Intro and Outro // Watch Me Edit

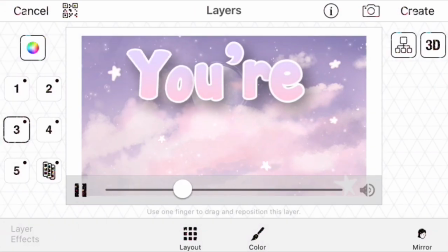249s
Because VideoStar is one of these programs where you sit
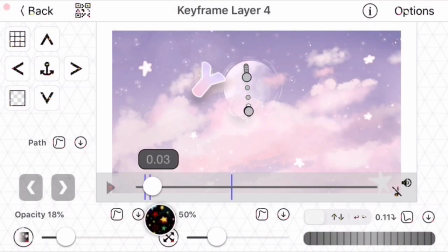256s
down, you edit the video, then you look outside of the window and it's nighttime, and I don't know, it's crazy. Time just passes by without you noticing.
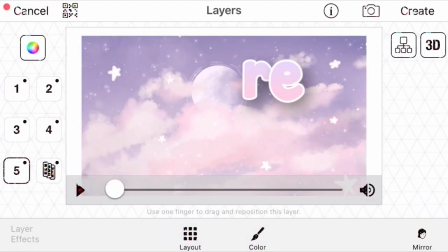271s
And yeah, so I don't really know what to talk about.
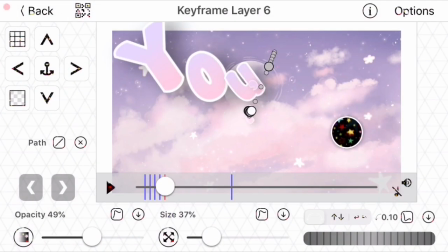278s
I guess the letters.
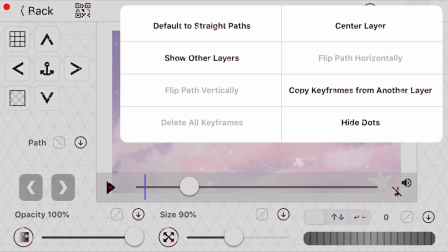281s
So as you can see, like in the beginning I I made it so that the Y would move into place from that middle spot.
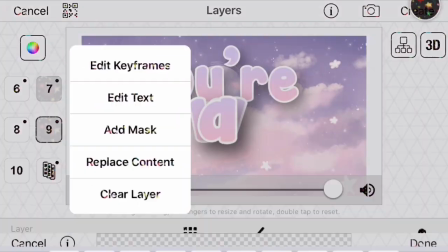292s
And with each layer, I'm copying the keyframes of the previous layer, and then I'm moving the letter to its place
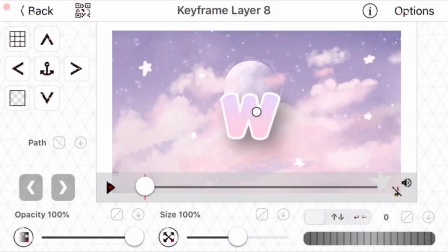303s
so that like they all appear from the same spot on screen.
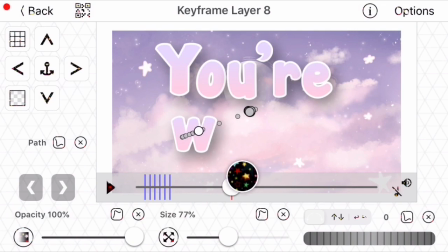311s
And I gave it that one easing that I use all the time, and it makes it bouncy, so I really like that one.
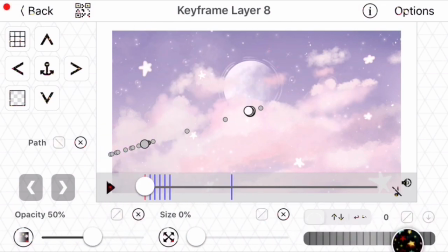317s
It's really good. I can make some video star tutorials in the future.
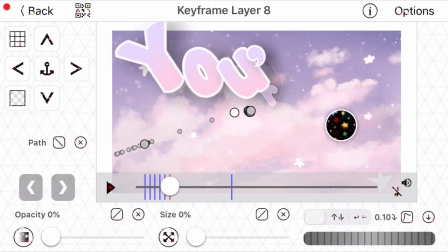321s
I'm just really not good at video star at the moment because I started using video star in like
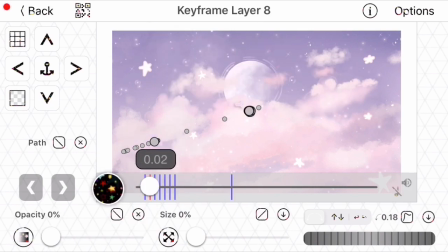327s
December and I haven't touched it since January, and now it's like almost the end of January actually.
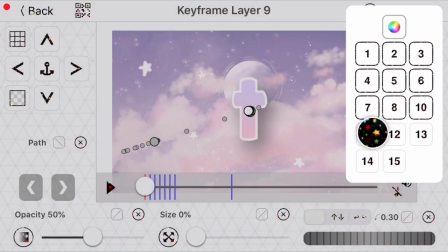334s
So yeah,
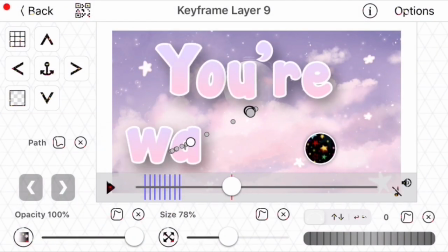337s
it's like, okay, video star is a really good program, but it's not my favorite. I think my favorite would have to be KineMaster because I use it all the time and for every single video, for like adding in the intro and the outro.
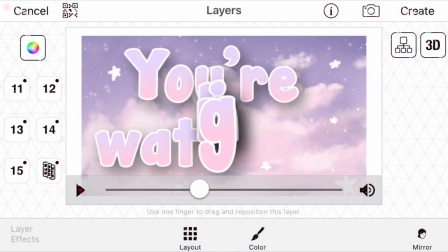351s
So if you want a good editing program, I suggest using KineMaster or Power Director.
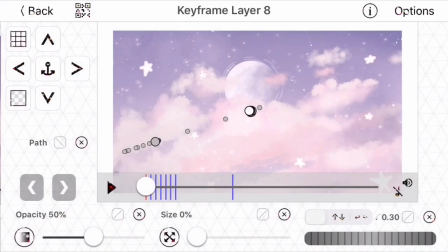356s
I just really can't get around Power Director. So yeah, I'm like changing topics left and right.
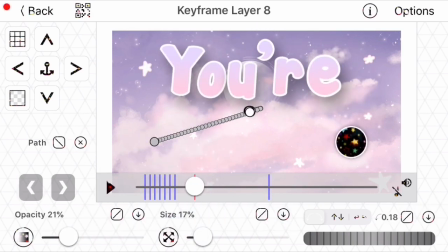364s
What you see me do now is like doing the same thing I did with the Y, just with the W,
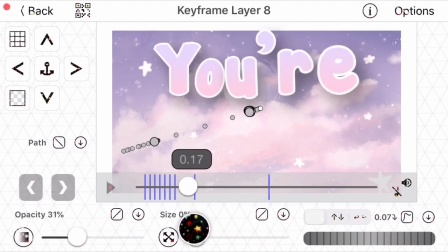370s
because I didn't want to copy the keyframes from the your to the watching part,
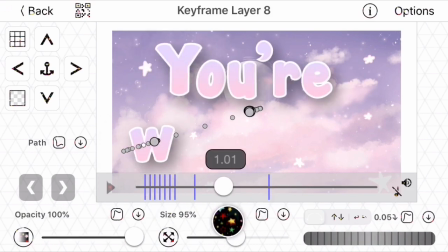377s
so I made the keyframes like different and so that it would appear after the your part,
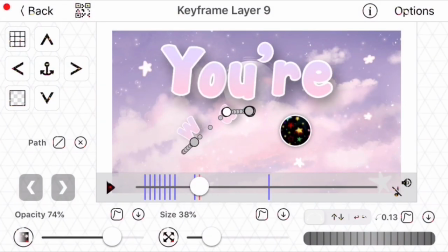385s
because the more time you have for an animation, the longer the animation is.
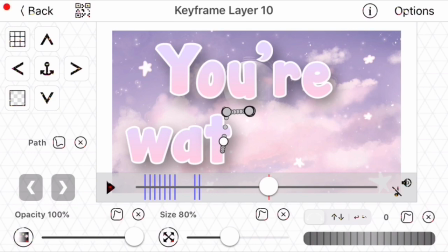391s
So if I would just have it all appear at the same time, there would be letters appearing in like less than 0.1 second, and it just doesn't look good because it makes the bounce effect that I'm adding in every letter
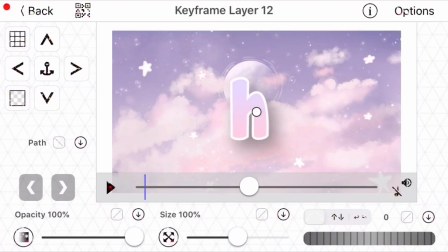405s
look like some kind of lag, and yeah, that's just not aesthetic, and I want to have it aesthetic.
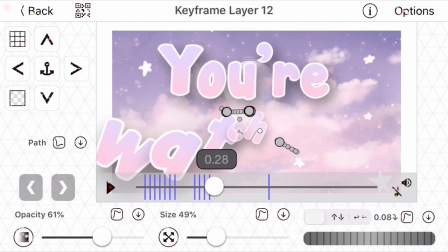412s
So yeah, I'm like making the H right now, and I should be done. So when making this video, I screen recorded and then sped it up so it wouldn't be too long.
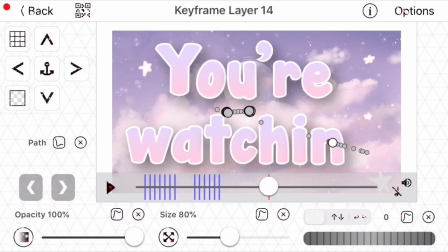428s
If I hadn't sped up the video, it would probably be around 4 hours, which is insane. Like first of all, nobody would want to watch me edit for 4 hours,
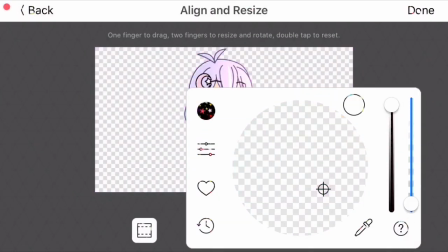442s
and second of all, how in the world am I supposed to do a voiceover that's 4 hours long?
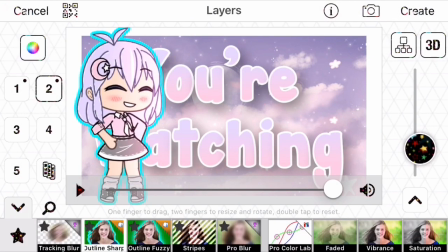449s
Like, my first language isn't English, it's German, so talking for like, what's it,
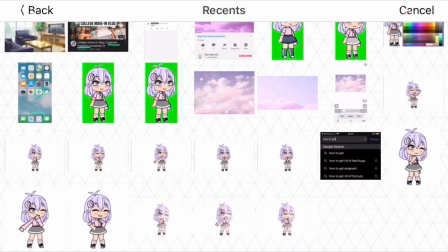454s
I think 26 minutes is already really long and kind of draining, to be honest, but yeah, I give my best.
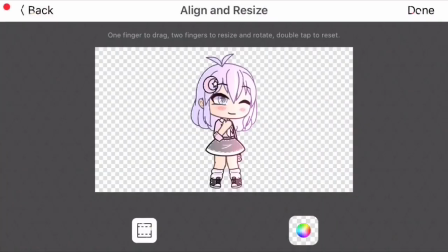464s
Okay, I should stop complaining and talk about the video again.
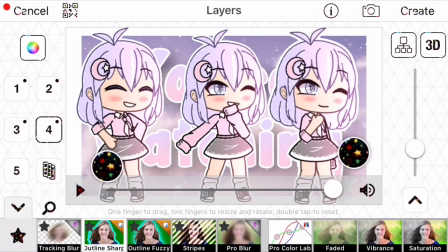469s
So what you can see me do right now is I'm adding in the characters that I edited in Ibis Paint before.
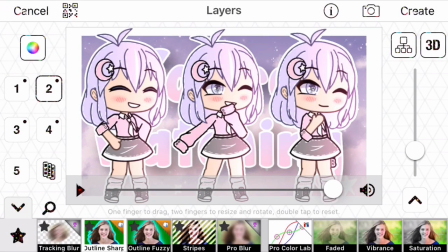475s
I did like this stitching shading technique that I figured out while I was doing my intro.